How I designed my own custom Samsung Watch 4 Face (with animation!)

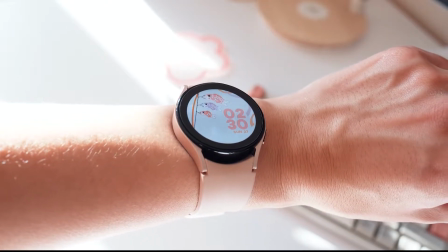0:08 Hello friends, today I'm going to show you how I ended up designing my own Samsung Galaxy Watch 4 face using my own illustration and a bit of animation.
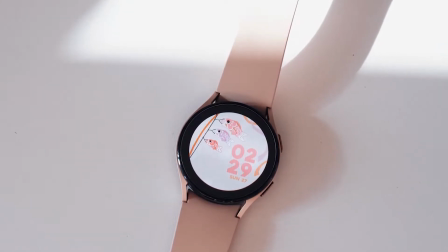0:18 You might have been brought to this channel by my phone customisation video, so you can guess by now I like to add my own artistic flair to my tech.
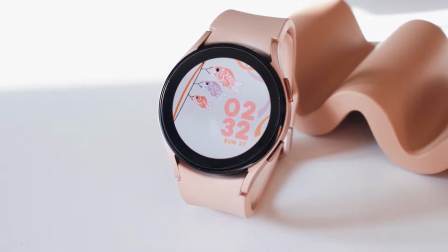0:26 I've had this watch for over a year now and I wanted to see what I could do with it, since I wasn't the biggest fan of the watch faces already available in the watch store.
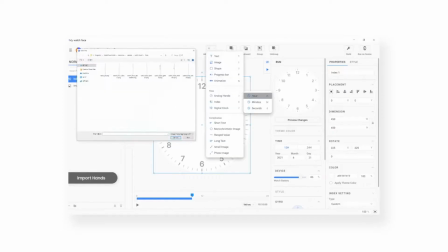0:34 I discovered that it's surprisingly easy to make my own watch face with Samsung's own watch face studio and entirely free program.
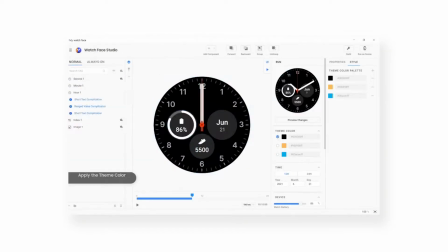0:41 So let's get on into the video. I started off in photoshop with a canvas of the size 1000x1000 pixels. The actual watch face itself would be around 450x450 pixels so that gave me a lot of space to be able to scale down the illustration and perhaps move stuff around if I wanted to later on. I'd say always go big with the canvases you're doing in whatever design program you're
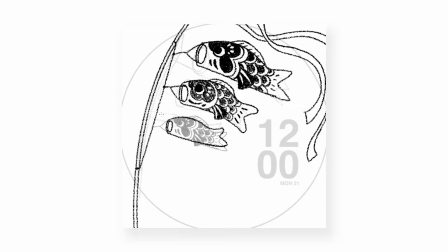1:11 using because you never want to lose out on detail if you've done something that's a bit too small. It's always better to scale down than try and scale up. I didn't really have an exact design in mind,
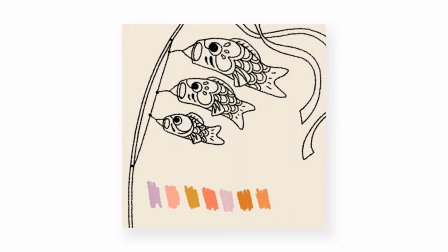1:27 I just knew I wanted to use the shape and the design of a Japanese konobori, like the fish and I really like the idea of animating it to very slightly kind of blow in the wind.
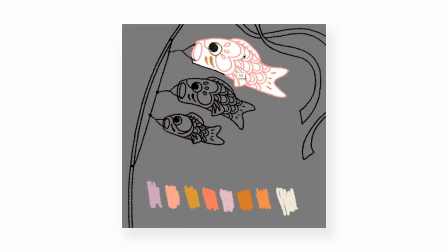1:42 I knew that despite having this quite eye-catching detail I still wanted everything else to be quite minimalist so it was just the illustration and the time and that was it. I wasn't too fussed about all the sort of other components you can add to a Samsung watch face like steps or battery life no
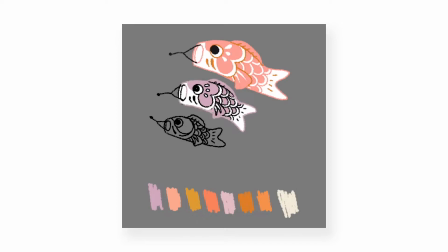2:01 I just wanted a little bit of animated illustration and being able to tell the time and the day and I was all happy with that. In terms of the colour palette I definitely knew I wanted to
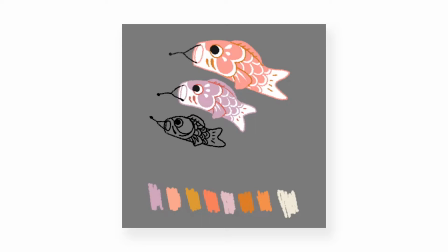2:17 include some of the pink that is on the watch colour itself to keep everything very coherent and in general I wanted to be quite neutral in terms of not
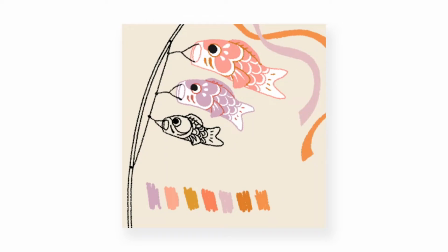2:28 too contrasting heavy colours so I definitely wanted to have orange and also a bit of purple just to kind of not have everything too washed and monotone.
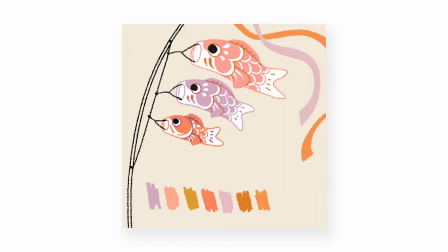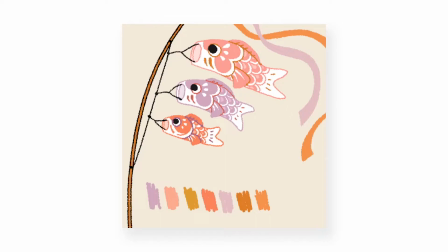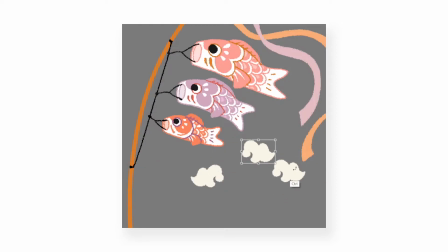3:06 Based on some tutorial videos I watched of how Samsung Watch Face Studio works,
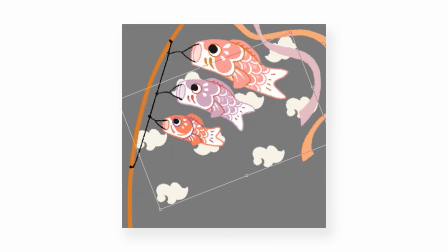3:12 I thought it'd be cool to use clouds to be able to coincide with the seconds and sort of turn
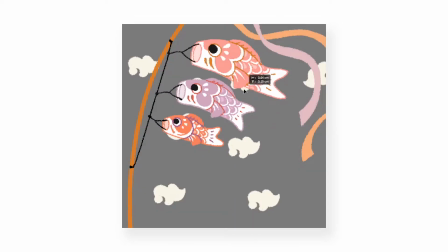3:20 on an axis and kind of rotate with the time. Just like another little detail that was fairly muted but still there.